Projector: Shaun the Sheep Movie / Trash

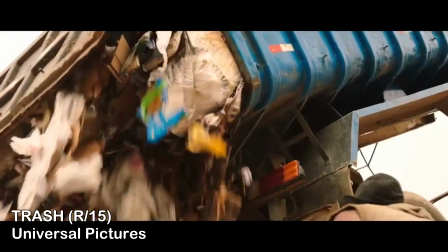(8:00)
Raphael, Gardo and Rato, played by Rick St. Tevez, Eduardo, Lewis and Gabrielle Weinstein, are three boys working in a trash dump in Rio de Janeiro.
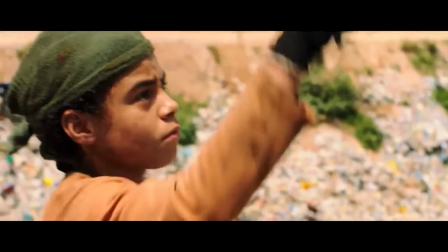(8:09)
When Raphael finds the wallet of Jose Angelo, played by Wagner Mora, the trio decide to work together to figure out the secrets of its contents,
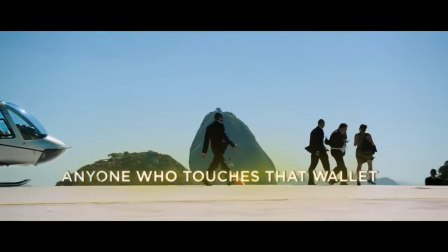(8:17)
setting them on a dangerous adventure as they try to evade the police chasing after them as they gradually unlock a far-reaching political scandal. Trash is adapted from Andy Mulligan's young adult novel with the same name, which is not set in any specific country, so director Stephen Daldry has decided to place the action in the slums of Brazil. It was recently nominated at the BAFTAs for Best Foreign Film, which I did think was a bit odd, considering it was made by UK production company Working Title with a British writer and director.
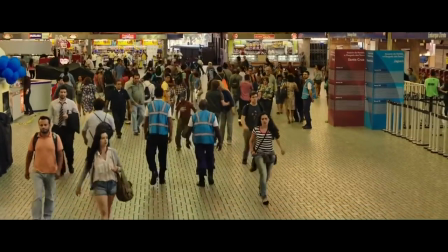(8:47)
The choice to place the story in that location is a canny one.
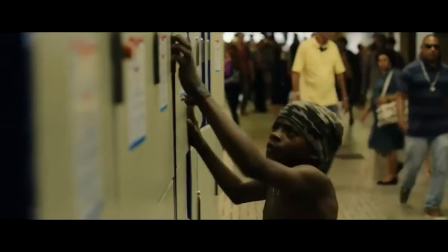(8:51)
It's somewhere where there is a huge disparity between the rich and the poor that feels both appropriately modern
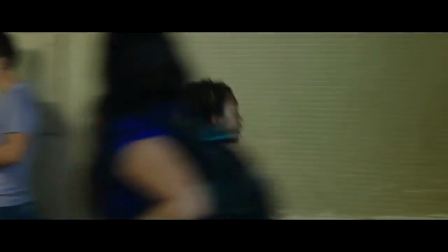(8:56)
in its more gentrified areas and brutally tough in its more poverty-stricken ones.
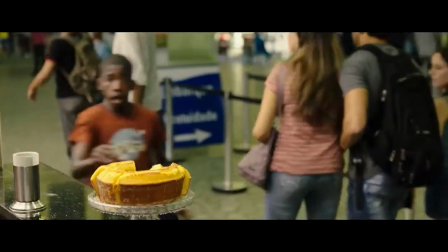(9:01)
The large divide is emphasised by the fact that the central figure at the heart of the conspiracy,
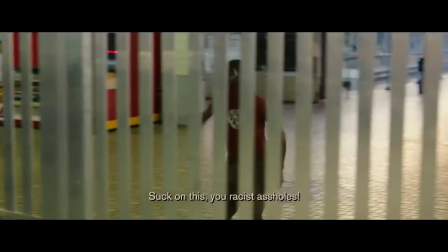(9:05)
a corrupt mayoral candidate called Santos, played by Stepan Nassan, does not even directly encounter the three young heroes,
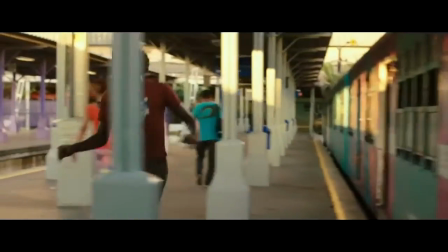(9:13)
but the influence for his power and corruption can be felt elsewhere. When Raphael at one point asked what he did to deserve this as a homeless kid from the street,
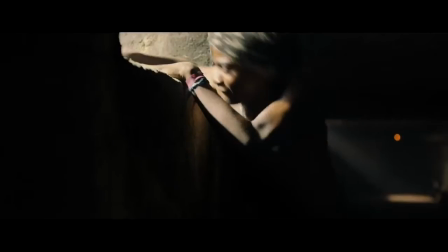(9:21)
he could just as easily be asking that about his living conditions instead of being targeted for what he knows.
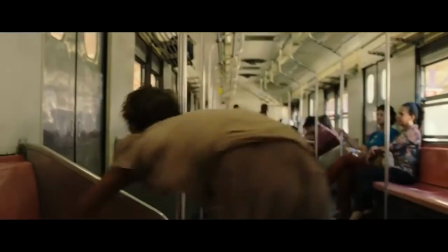(9:27)
That's one of the more eloquent moments in Richard Curtis's script, which may sound odd given he's better known for romantic comedies like About Time and Love Actually,
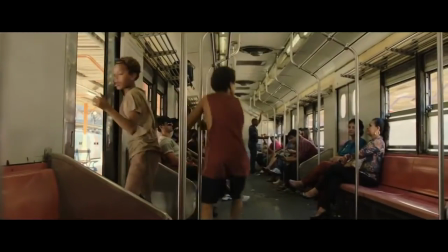(9:35)
but makes perfect sense given his active campaigning and charity work.
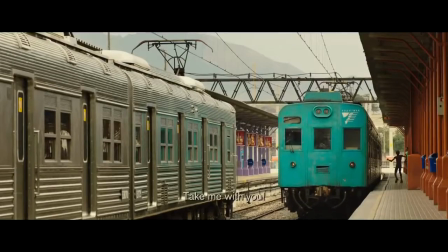(9:39)
And it's clear that Curtis has a keen awareness of the issues and trash, but he's not exactly the most subtle writer and the message is delivered with a very heavy hand.
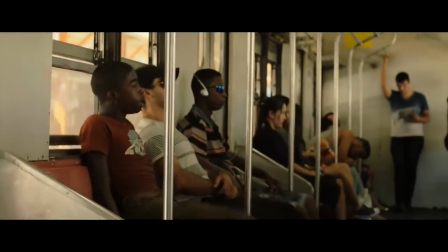(9:48)
Nevertheless, the grit of this choice of backdrop does add a layer of realism to what is essentially a Robin Hood story with fairytale elements,
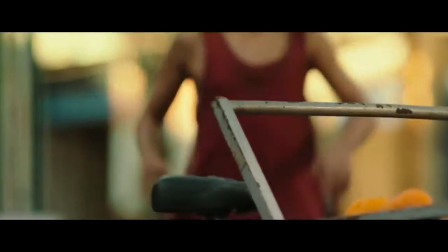(9:56)
meaning that the idealism for radical change is not misplaced.
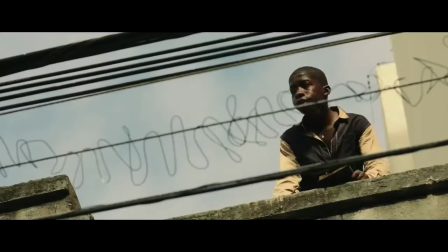(10:00)
The setting also buzzes with vibrancy and life despite its hardships with the sun-scorched locations looking bright, bold and colourful.
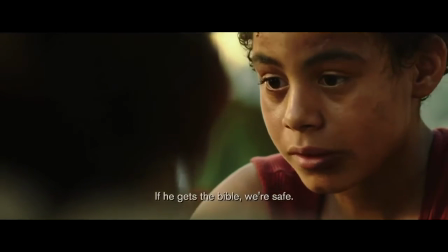(10:08)
Stephen Doldry is not usually known for being this energetic given his direction of dramas like the hours and extremely loud and incredibly close but there's an immediacy to
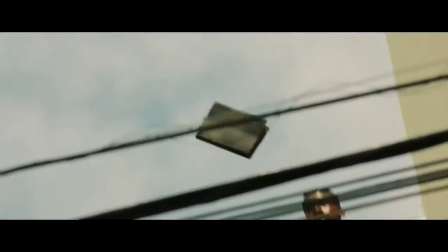(10:17)
his work here that recalls what danny boyle did for india and slum doll millionaire that this partially resembles at times the flashy and kinetic cinematography
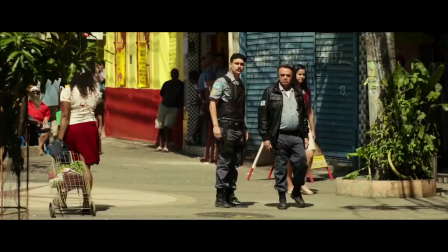(10:25)
and editing that doldry uses here are all too appropriate given this is essentially a chase movie where the action is constantly on the move even if that's sometimes due
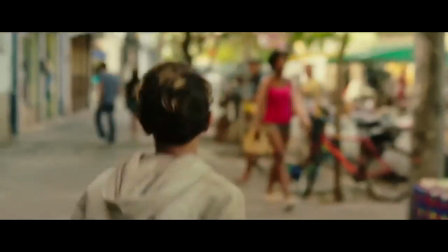(10:33)
to the rather implausible coincidences and escapes curtis writes to help his characters out of their toughest situations one thing that doldry is known for is getting fantastic performances from his child actors who have often never worked on screen before like Jamie Bell and Billy Elliot and the three unknowns that he's chosen to lead trash are truly revelations.
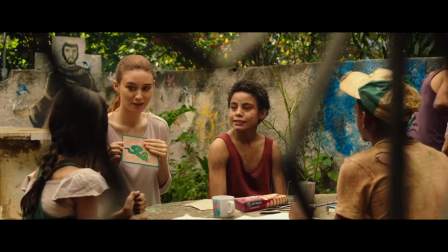(10:54)
Despite having never acted previously you wouldn't know it from looking at the three boys performances.
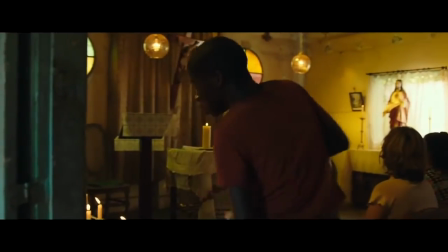(11:00)
I think it helps that Daldry allows them to mostly act in their natural Portuguese rather in English which gives them confidence in their parts but in
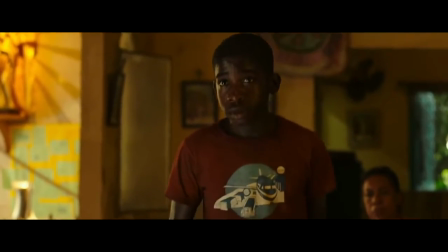(11:07)
general they don't seem like they're really acting and certainly not in the very stage manner that child actors are known to they look like kids who are
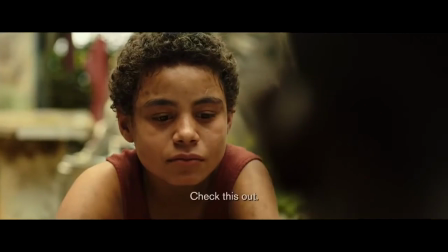(11:15)
just having a lot of fun getting to run around and be very physical and i think that boisterous attitude they bring to the movie also gives it its life there's
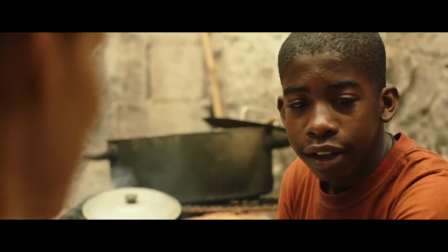(11:23)
a natural chemistry that allows them to play off feature making their friendship not only believable but also plausible you believe that these kids
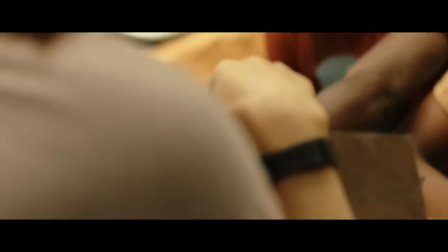(11:31)
have had to fend for themselves and have had to take up work at a young age to support themselves because there's almost not a parent in sight,
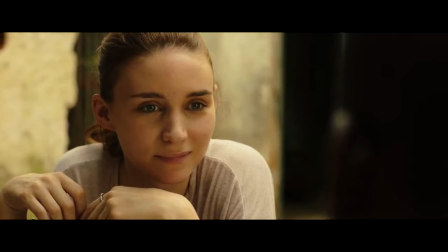(11:38)
so they need to look out for themselves and each other. Whether they continue acting or not, they each make terrific impressions.
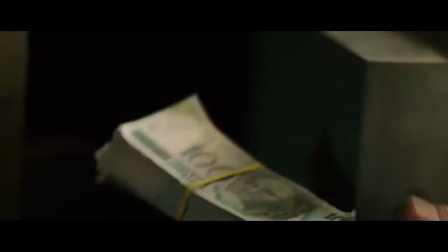(11:45)
Wise the adultery keeps most of the dramatic heavy lifting to the international cast of well-known actors that he's placed in supporting roles,
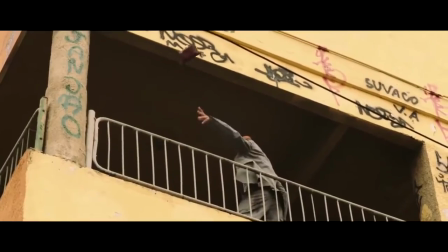(11:52)
including Brazilian stars like Wagner Mora as the mysterious banker who sets the events in motion,
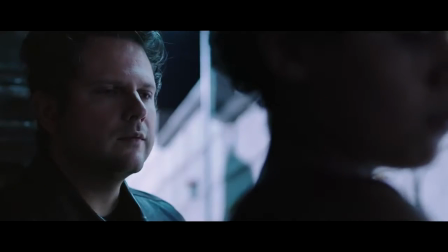(11:57)
to Selton Mello as the ruthless cop chasing after the kids.